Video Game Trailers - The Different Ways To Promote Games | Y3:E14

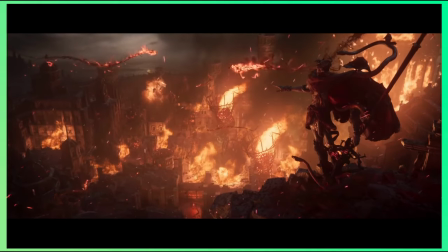8:12 What matters is if the way it is presented matches the tone of the actual story.
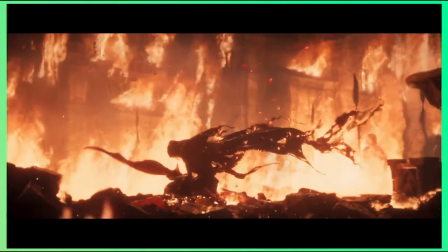8:17 For example, Soulsborne games often have trailers that show very little about the story,
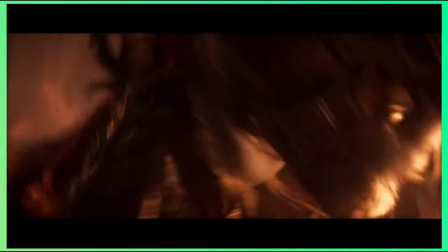8:23 condensing large amounts of information in complex riddles, and the same thing applies within the games themselves.
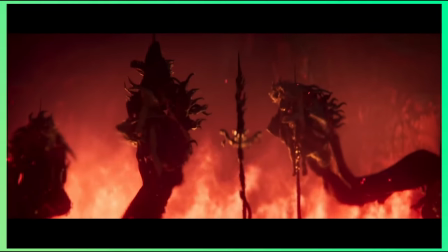8:29 You get bits of the story through NPC dialogue, again, most of which speaking in riddles and through item descriptions.
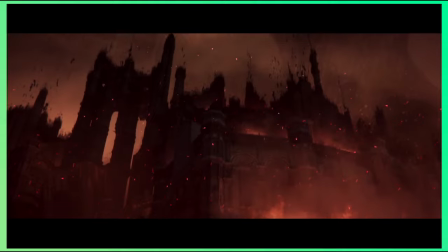8:37 The players are forced to web all of that information to make sense of the story, which reinforces the sense of mystery in these trailers.
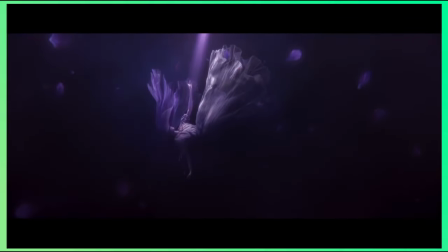8:45 There's no right or wrong way to make a story trailer so long as you're actually showing the story and that the story doesn't suck.
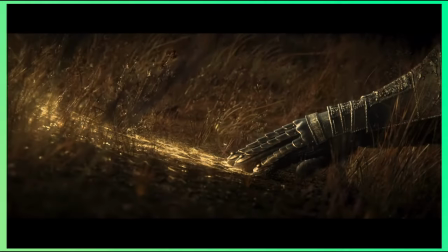8:52 So, making pre-rendered cutscenes in this case is totally fine, but showing the actual in-game cutscenes can be a bit better.
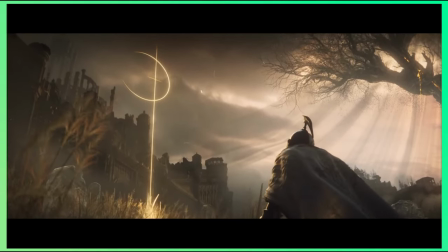9:00 You can also add a little bit of gameplay to up the mood of the trailer.
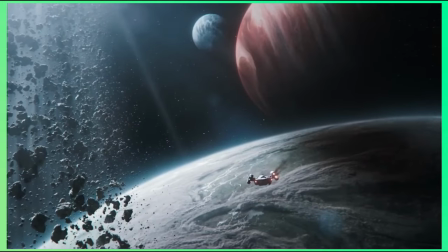9:05 Cinematic trailers can be easily mistaken for story trailers, though they still contain most of the major elements of story trailers.
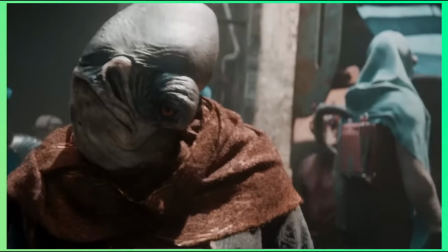9:12 Usually, cinematic trailers are pre-rendered and their focus is to emphasize the story of the game rather than the gameplay.
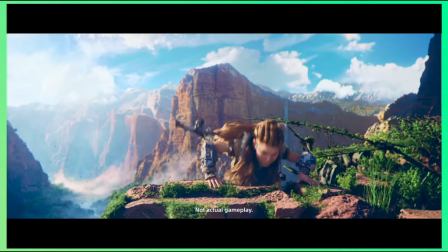9:19 It's in the name.
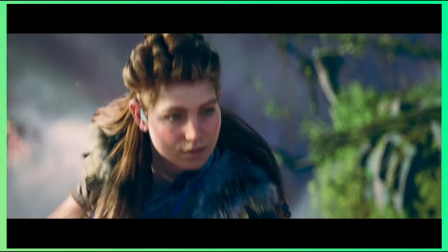9:20 It's made to feel like a movie that sets up the story or world of the game but doesn't show how the game plays. Next, we have announcement trailers.
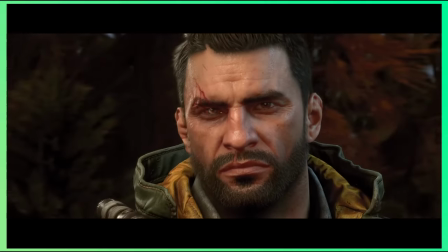9:28 These aren't much to write home about. You can just plaster a still image, add some suspense music, and there you go.
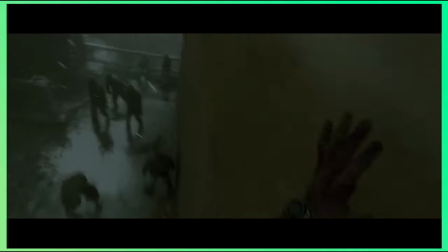9:35 But that's the least you can do with these trailers. It usually includes a mix of cinematic sequences or simply brief shots of gameplay.
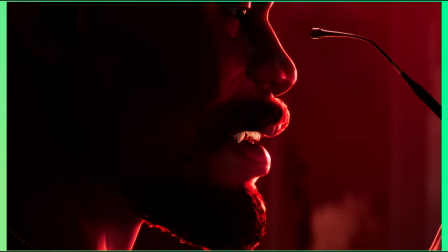9:42 It doesn't reveal much about the game, but it does warrant its development.
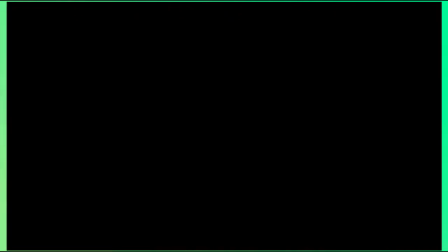9:47 There's so little that can go wrong with announcement trailers since you don't have much to present, and that whatever you plastered onto the trailer can be easily fixed.
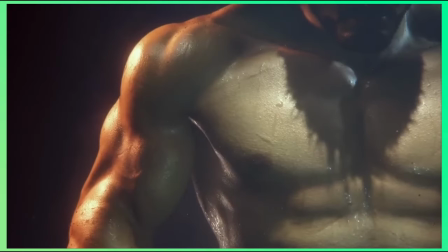9:55 Teaser trailers share some similarities, but they mostly differ based on the amount of information they reveal.
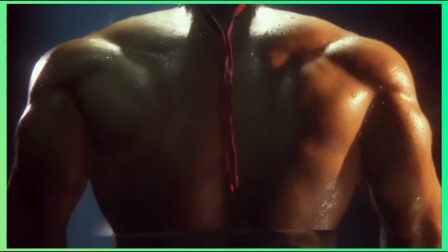10:01 Both announcement and teaser trailers present brief info,
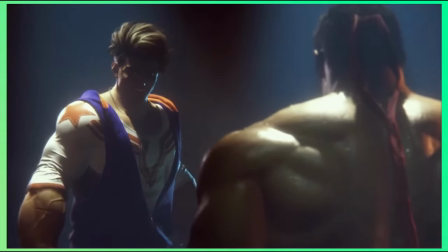10:05 though announcement trailers are generally longer and give people an idea of what the game is going to be like by presenting some basic story elements or gameplay.
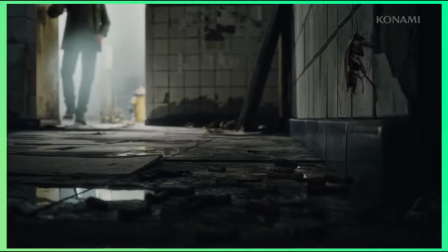10:14 Teaser trailers are more cryptic. They show much less information than announcement trailers, and it can intrigue the audience without giving much away.
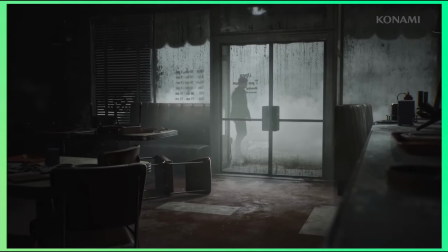10:22 The goal is to leave viewers speculating about what the game could be.
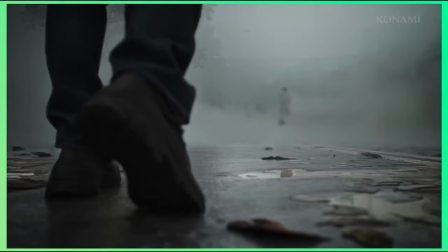10:26 Basically, a teaser has less info, while an announcement trailer gives a more comprehensive look at the game.
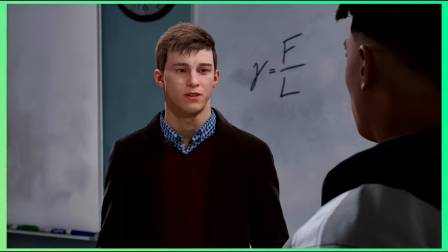10:32 But games that are bound to release often upload launch trailers.
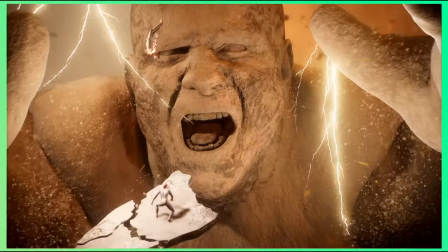10:36 These are released right before or on the game's release date to encourage folks to buy the game.
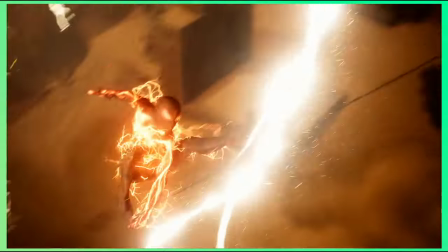10:41 Launch trailers are often a compilation of gameplay and in-game story scenes designed to showcase the game's best features.
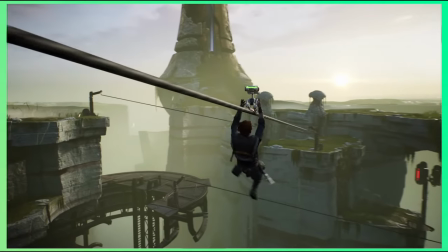10:49 More importantly, there must be no pre-rendered cutscenes or gameplay in these trailers.
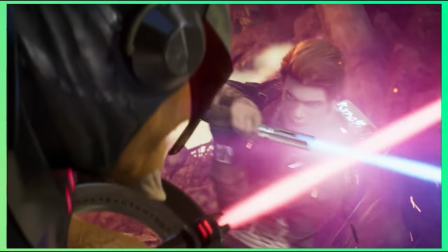10:54 The best thing to make people believe why they want to buy your game is if you show the actual game.
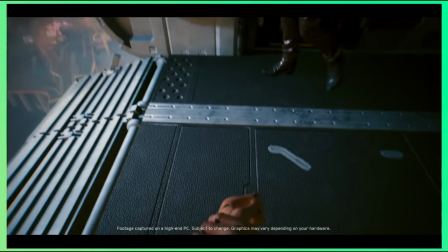10:58 The same can be said for DLC trailers or expansion trailers.
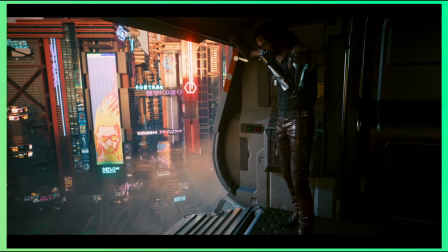11:02 These trailers usually highlight new features introduced in the expansion, showing how this new content enhances or extends the vanilla game.
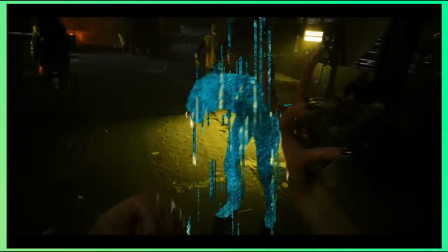11:11 You can pre-render only if you're announcing the DLC, but once you're showing the contents of the DLC, it must be actual gameplay.
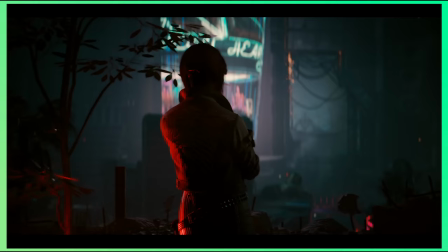11:18 But what makes a great video game trailer?
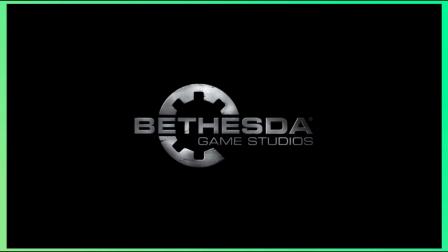11:21 The best video game trailers out there are those that not only captivate viewers, but also accurately represent the essence of the game.
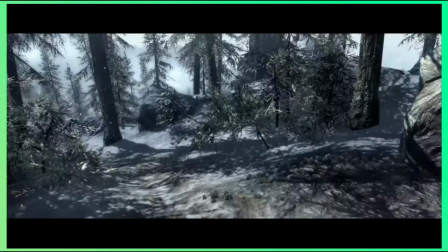11:28 This can be done in numerous ways fitting. With the mass variety of types of trailers out there, it's best to maintain the soul of what makes your game beautiful,
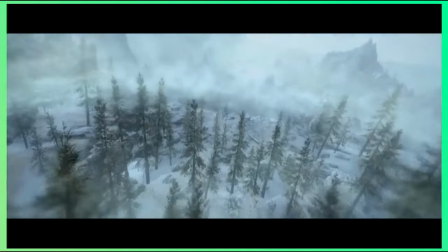11:37 while carefully maintaining that through the type of trailer you're creating.
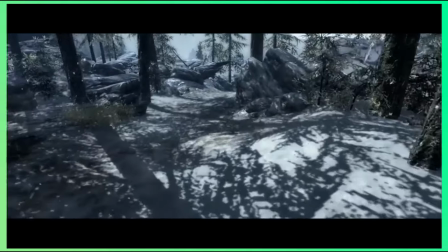11:41 The best trailers are those that not only promote the game, but also leave a lasting impression. Wow. What would I give to play a game like that? Thanks for watching the reveal trailer. If you like it, consider leaving it a thumbs up. Better yet, subscribe to this channel while you're at it. If you do, you have a chance for a free giveaway right here at Woodlay Offices. What's the reward? A freshly laid corpse of a former employee who petitioned for a salary increase. Am I reading this right?